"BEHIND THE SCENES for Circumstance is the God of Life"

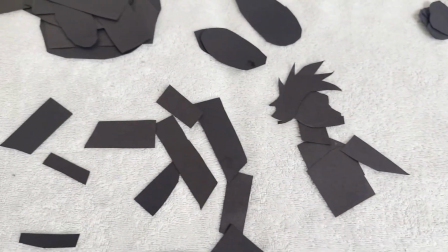(12:25)
There's the neck. And he's gonna have his arms like spread out because he's like, oh my god, what is happening?
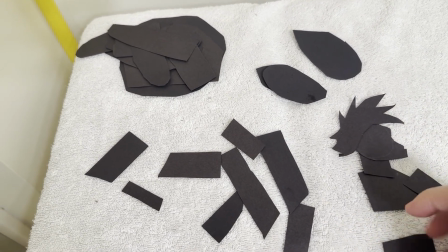(12:32)
That's what he's doing. He's shocked. Of the song. Move my light.
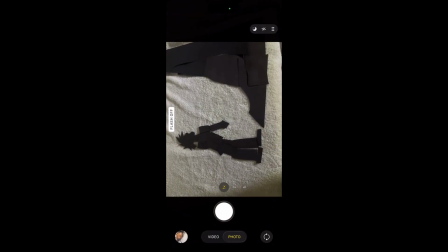(12:38)
There we go. Turn this, turn off flash. Because I'm turning off night mode and flash.
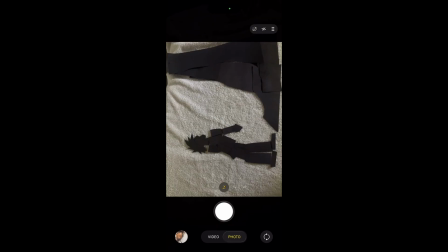(12:46)
Night mode because it makes the lighting look inconsistent. And flash because it makes things a lot slower.
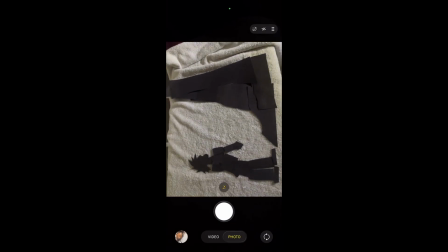(12:57)
It's also a good reason why I use a traditional flashlight as a light source as opposed to the phone light when doing this.
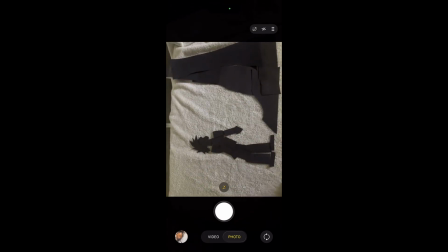(13:05)
So, roughly 40 frames. 1.
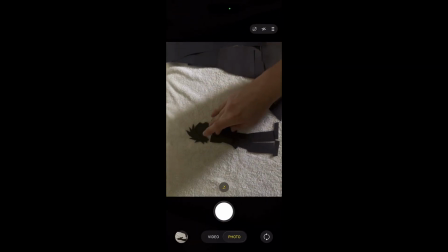(13:12)
And he's gonna bend down slightly.
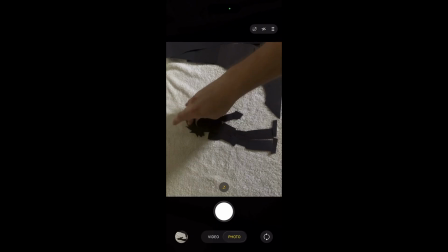(13:18)
So, okay, I think that's a good frame 2. I'm gonna get it more in the shot, the legs here actually. And the torso starts to bend down a little bit.
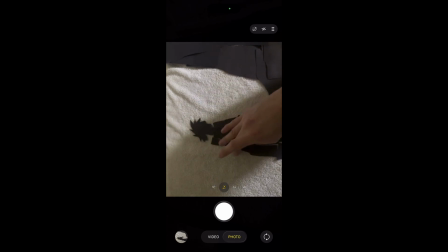(13:34)
And I'm gonna move the neck a bit. And move the arms slightly. Not too much though, otherwise it'll look too janky. So 3, and yep, it really starts to move. Okay, and messing up the arm. Okay, well I mean, granted,
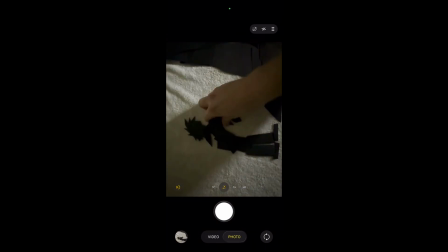(13:53)
it's not really a big deal if it looks janky. That's literally the reason why I decided to go with cutout like this as opposed to armatures,
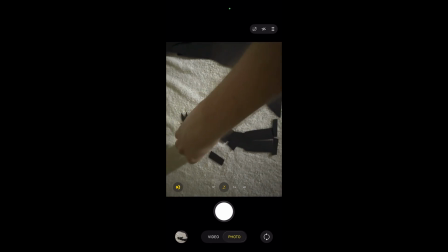(14:02)
because that was basically my intention, for it to look a lot janky whenever it moves, because it's kind of chaotic.
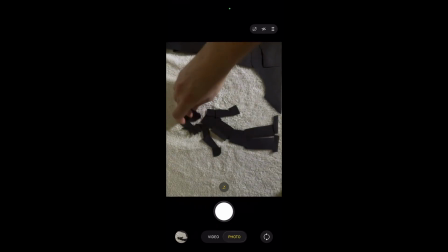(14:10)
This part will probably look pretty janky because I messed up quite a bit. Like I said, oh fuck. Yeah, like I said, that's why I decided to go with cutouts. Because hey, the chaos speaks for, like, the chaos comes on its own.
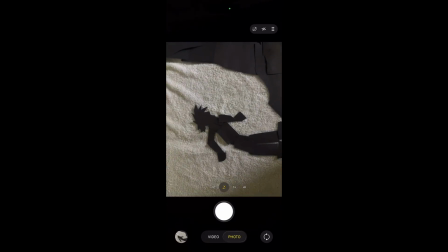(14:28)
And that's the fun of it. 4, I believe. That was 4. So now he's going to start to come up. He's going to start to come up.
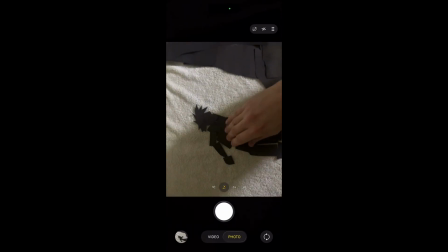(14:43)
5 comes up more. 6, 7,
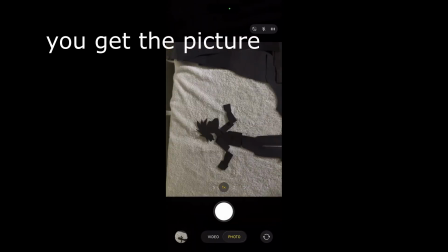(14:56)
8,
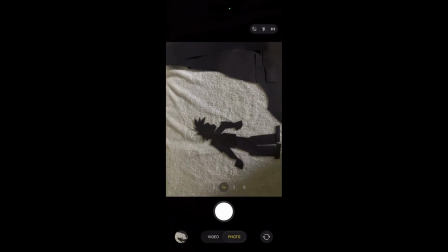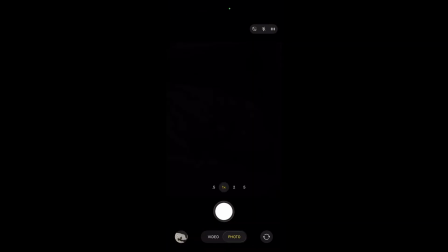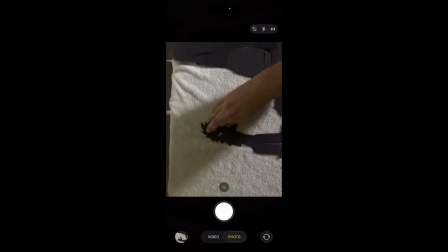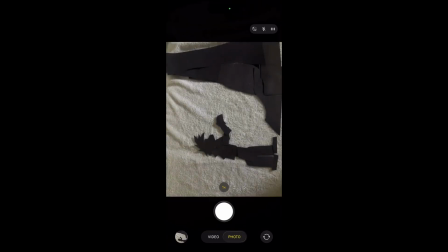(15:15)
38. 39.
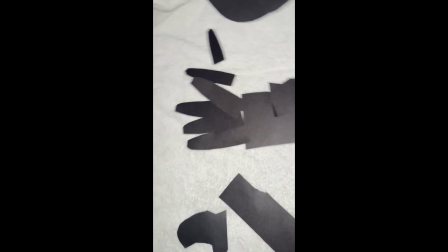(15:25)
40. Oh dear, oh me, whoopsies! Looks like I fucked up your fingers!
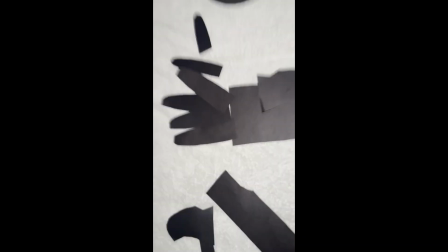(15:30)
What are you gonna do, sue me? You don't even exist!